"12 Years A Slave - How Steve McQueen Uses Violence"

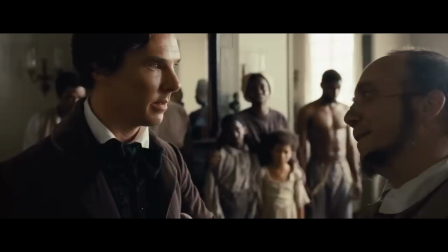[4:17]
Ford may try to do things that he sees as right, but he still does things that he knows to be wrong.
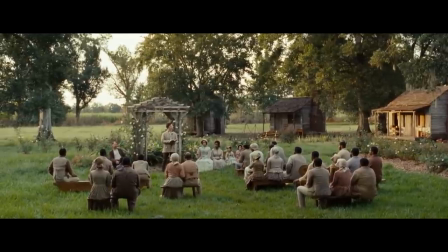[4:22]
He looks for ways to divert the blame of his actions onto others, be that using scripture or through hiring other men to do the reprehensible deeds for him.
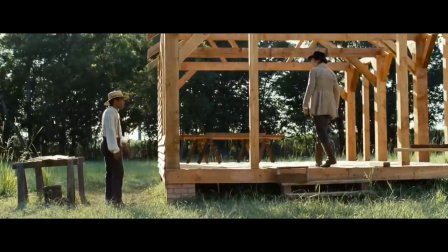[4:31]
The main message in the Ford segment of the movie is that there's nothing morally right about slavery.
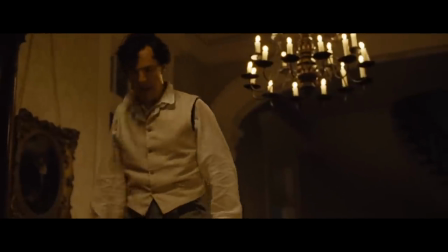[4:36]
Ford may feel sorry for the enslaved people, he may wish the world was different, but that doesn't change what he does.
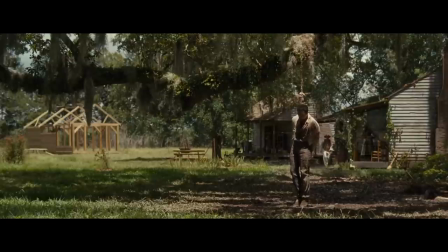[4:43]
The Ford section ends with Solomon being hung by the neck, with his feet barely touching the ground. For four straight minutes, the audience is forced to soak it in. Any justice that you may have thought existed on the Ford plantation is being harshly contrasted to what we are forced to watch.
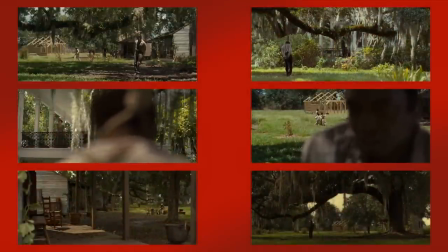[4:58]
We see it from several different angles, each of these angles revealing that there are more people watching him, people who are capable of helping, but choose not to.
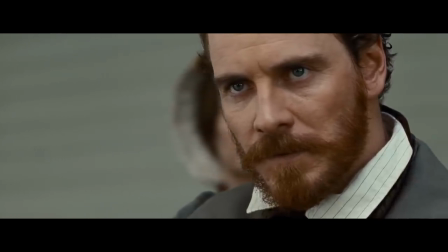[5:07]
After this scene, there is a drastic change in tone, location, and intensity as Solomon is sold to the Epps plantation in the longest act of the film.
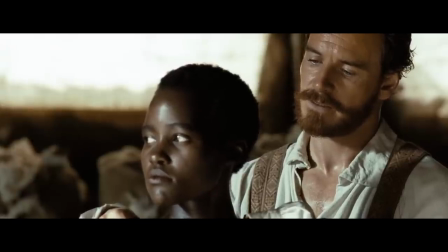[5:15]
Here, any illusions of morality are broken. There is nothing good on this plantation, it is the epitome of pure evil.
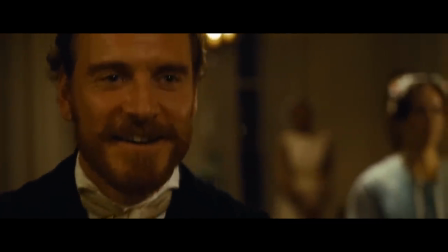[5:22]
For the majority of Solomon's time on the Epps plantation, the violence is implied.
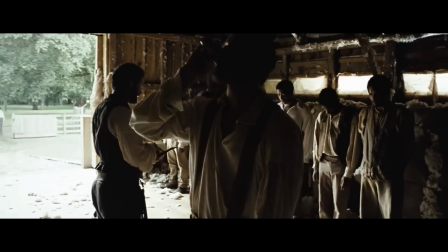[5:27]
We know in this scene all the workers who didn't pick enough cotton will be beaten, but we don't see it.
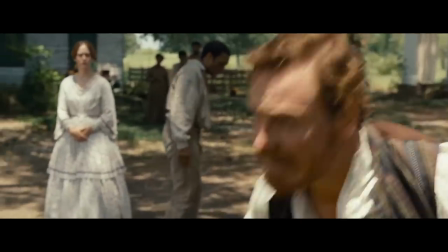[5:31]
This makes it so much worse. When we finally do see the violence, we know it has always been there, which makes it harder to watch.
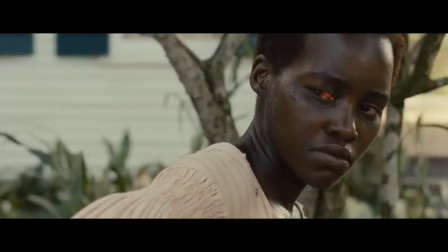[5:38]
After Solomon returns to the Epps plantation and sees Patsy's eye has been attacked,
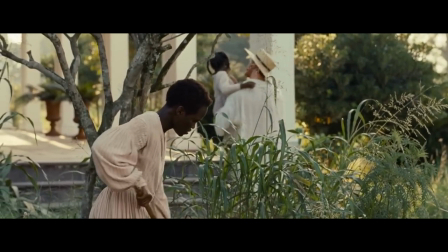[5:42]
We don't know why but it doesn't matter why it happened or who did it because whoever did it won't be punished for doing it This is a place with no morals.
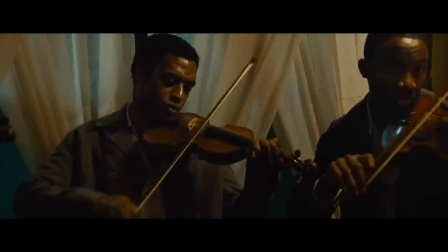[5:51]
There is no objective right and there is no objective wrong The one thing that humanizes Solomon is his violin It ties him to the past
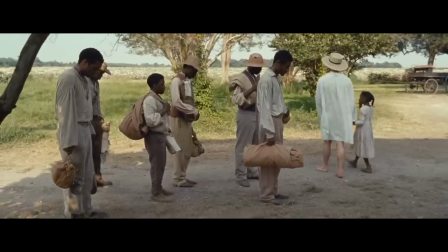[5:59]
and gives him the hope for the future that he needs to continue While he is on the Epps plantation he has it taken away from him before he
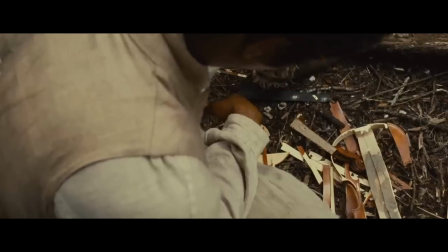[6:06]
breaks it in frustration The only good thing that happens on the Epps plantation is done through Bass.
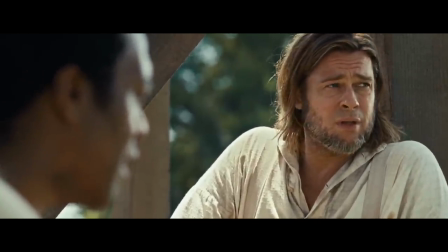[6:12]
He is the only person who has the humanity to try and help out Solomon or anyone else for that matter.
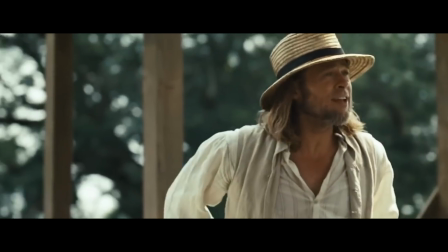[6:18]
It tells us that there can be good in this world.
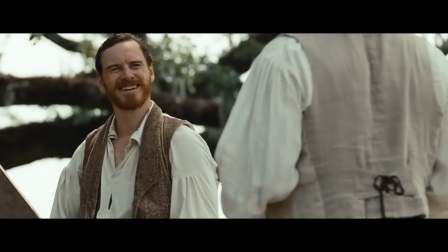[6:20]
Even in the most evil of places, it only takes one person to stand up to the oppression to combat racism and bigotry.
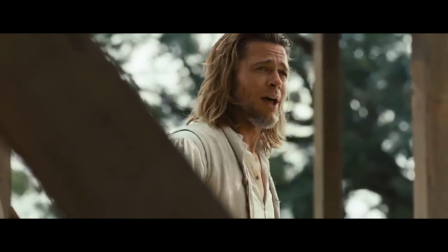[6:27]
However, in 12 years, Solomon only found one good person. After he returns to his family, it doesn't feel like any real resolution.
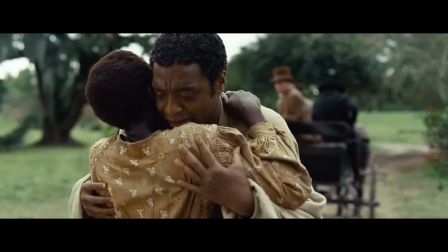[6:36]
He may be back, but he is only one person. There were hundreds more good people who were left in captivity.
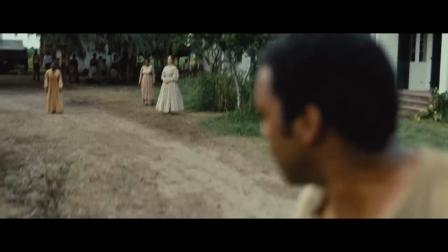[6:42]
He was unable to do anything to do to help. As I already mentioned, McQueen chose to focus on the wounds of violence more than the actual acts itself.
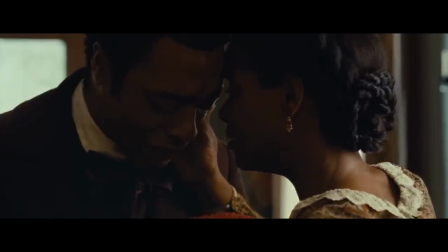[6:52]
But this film doesn't even touch upon the wounds of slavery itself. The 13th Amendment was ratified December 6th, 1865.
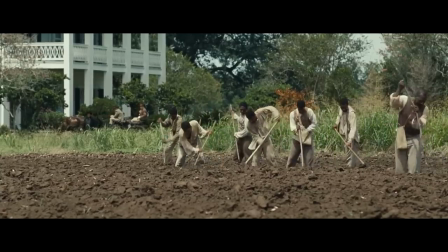[6:59]
However, for the rest of the 19th century, all of the 20th century, and up until today, those wounds haven't healed.
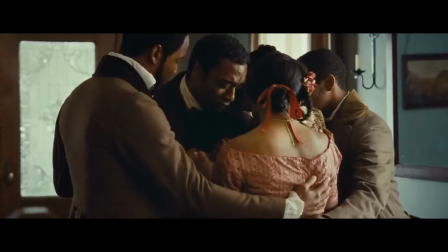[7:06]
Part of why this movie's resolution feels so unfulfilling is that it wasn't a real resolution.
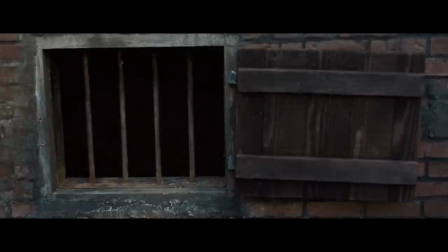[7:12]
For one person it was, but millions more still lived in oppression. One of the shots in the film that stood out to me the most happens early in the film. We see Solomon entrapped in this building before the camera moves up to show Washington DC.
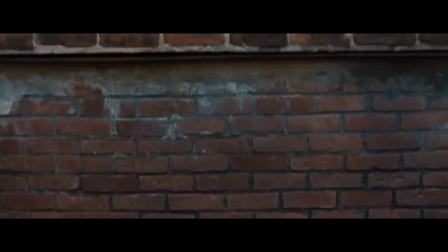[7:25]
This shot in particular shows how helpless the situation is.
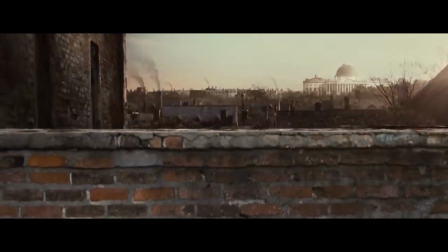[7:29]
A man is being unlawfully held prisoner right out of the capital, the one place where any real substantial change could and did come from.
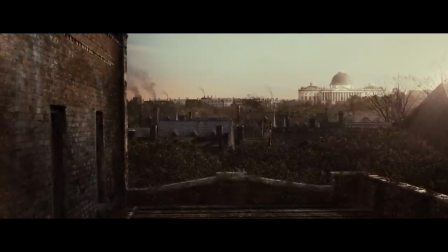[7:38]
Yet despite that, nobody seems able or willing to help. Thank you very much for watching.
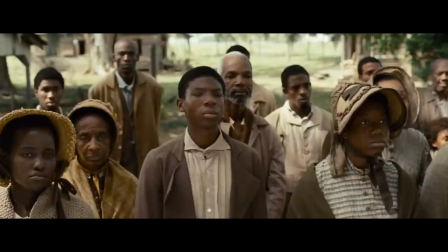[7:44]
I had forgotten just how intense this movie was both physically and emotionally, but upon rewatching it, McQueen's talent as a director shined through.
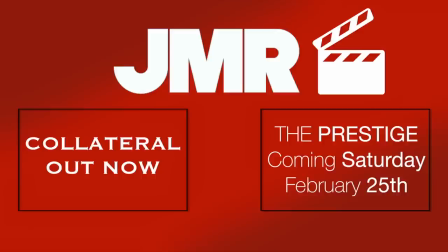[7:51]
Next week we'll be taking a look at The Prestige. That video will be out next Saturday and linked on the right of the screen. On the left is my last video re-looked at Collateral. Be sure to check that video out if you haven't seen it yet, and I will see you next week.